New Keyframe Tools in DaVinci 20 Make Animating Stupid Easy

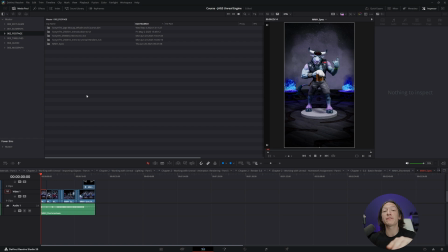(0:00)
All right, today I'm going to show you how to animate so much faster in DaVinci Resolve. In the latest version of 20 and beyond, there is a new button in the top left-hand corner called Keyframes,
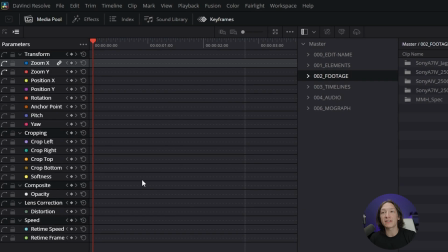(0:10)
and this Keyframes will give you so much more real estate to animate. We can animate so many different properties in DaVinci,
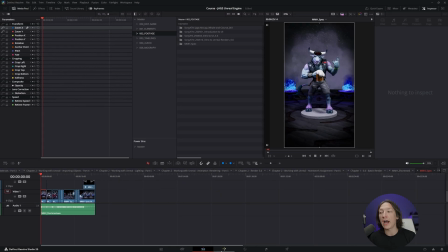(0:17)
and that's going to make doing some motion graphics stuff so much easier without having to dive into Fusion or bring stuff into After Effects. Now, before we do go any further, I do want to mention that there's still a lot of things that you would probably end up wanting to do in After Effects or Fusion, but for simple things like what I'm about to show you, this thing is going to make life so much easier.
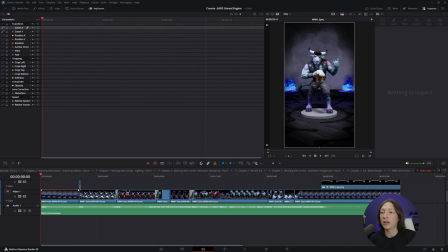(0:36)
So that being said, we have this little project I'm working on for my Unreal course, which shameless self-plug, we're going to talk about that later.
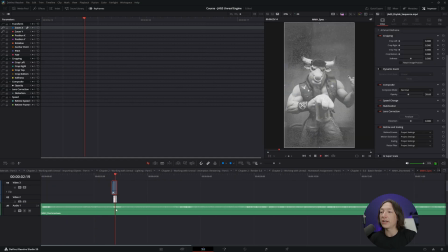(0:43)
I have this little animation of a toy brand called Mythical Metal Heads,
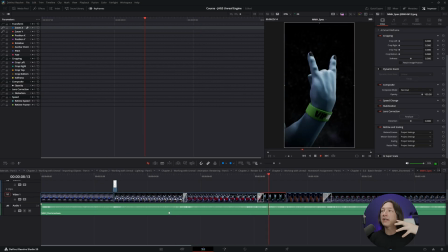(0:48)
and we want to have the logo come in and pop in and be like, hey, here's the toy, but then also here's the logo.
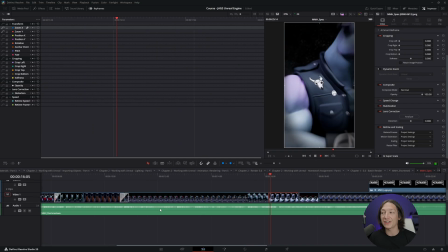(0:54)
Go look up this logo so you can go buy the thing. That's pretty much what social media adds and content is all about getting people to go buy stuff and we need to make sure that the logo comes in in
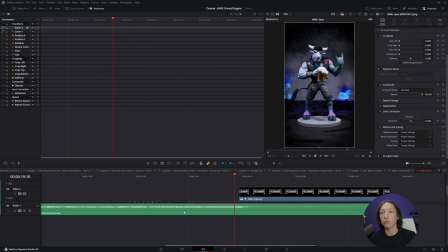(1:03)
a slightly more appealing way than just popping in now the easiest thing that anyone could do and you could stop watching now is you could just take this clip take this marker and drag it in and listen to the music and a little fade in honestly isn't that bad
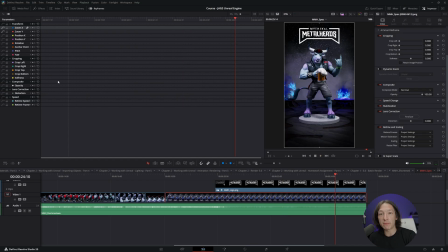(1:18)
but if you wanted this to be more poppy more punchy we'd use the keyframes tools up here so that being said let's go to this logo that we have right here and I'm going to go ahead and animate this logo.
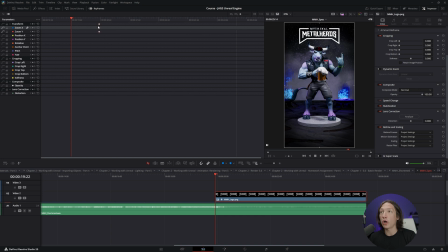(1:31)
So right here we can see that I have some keyframes here on this logo and I'm going to go ahead and drag these here just as we can see. To add a keyframe you want to make sure that you have your object selected, whatever layer you want to add animation to, and then you click one of these buttons.
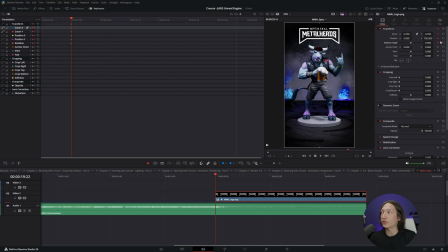(1:46)
If you want to animate the position, the rotation, etc. We're just going to animate the zoom today. So I have this keyframe right here and I want it to start a little bit bigger and then get smaller So if I go ahead and take these first keyframes I have let's drag them over and then on this Where my playhead is currently when the logo pops in I want to add
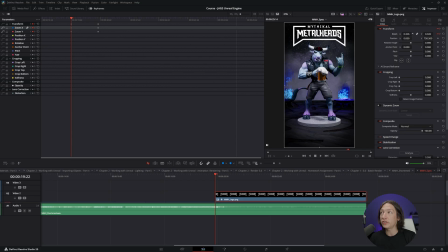(2:05)
just a little bit of scale to it Not not a lot, but just enough to make it feel a little punchy So now if I go ahead and play this back Sure, but it still looks really amateur and it's not not necessarily bad.
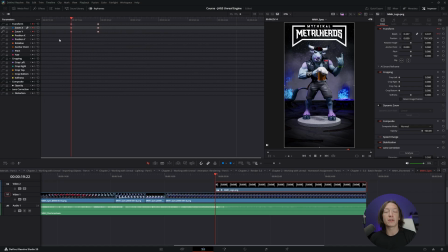(2:18)
I think it could be better though So the way we're going to fix that is we're going to go into some of the new features, and that is this keyframes curve editor.
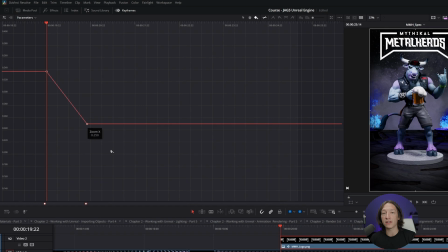(2:26)
When we click this, we can see that we have a straight line, and this is basically visualizing the graph.
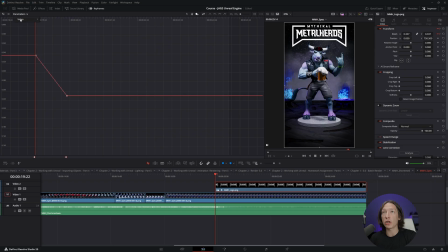(2:33)
Now, if you do not see this, you need to go up to the parameters tab, and then under video, you need to enable whatever property you are trying to animate. So let's say it looks kind of like this. It's because it's trying to show you curves and keyframes for every single property.
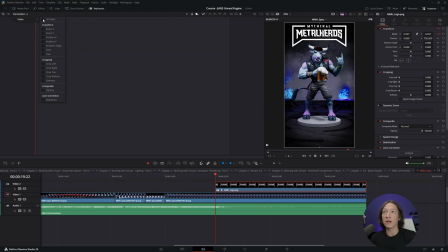(2:50)
So if you don't see your graph, you want to make sure you go ahead and unselect video and then select the property you're actually trying to animate. So now you can see your graph. Now to make this even easier, fortunately, there are some presets up here where we can just go ahead and hit ease in and ease out. and now we get a curve. So now if I go ahead and play that back,
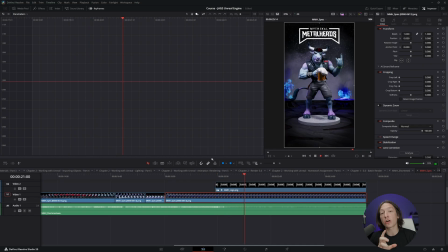(3:09)
I think this looks way better because the logo kind of starts fast and then it kind of slows and gets to its final resting position. So why is that? If we go ahead and look at this layer and look at this graph, let's go ahead and think about math for a second. The steeper the line,
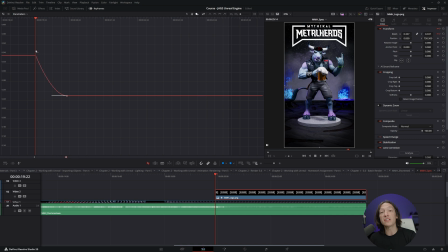(3:27)
the greater change in value the number is so the steeper this graph is the faster the animation is going to be and inversely if we look at the flatness of this curve the the flatter the curve the slower the animation is going to be so if i go ahead
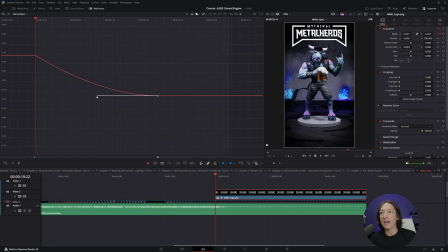(3:44)
and just drag this keyframe out over here and i really just play it back if i really drag this out it's going to start and end really fast and then get really slow to its final resting position.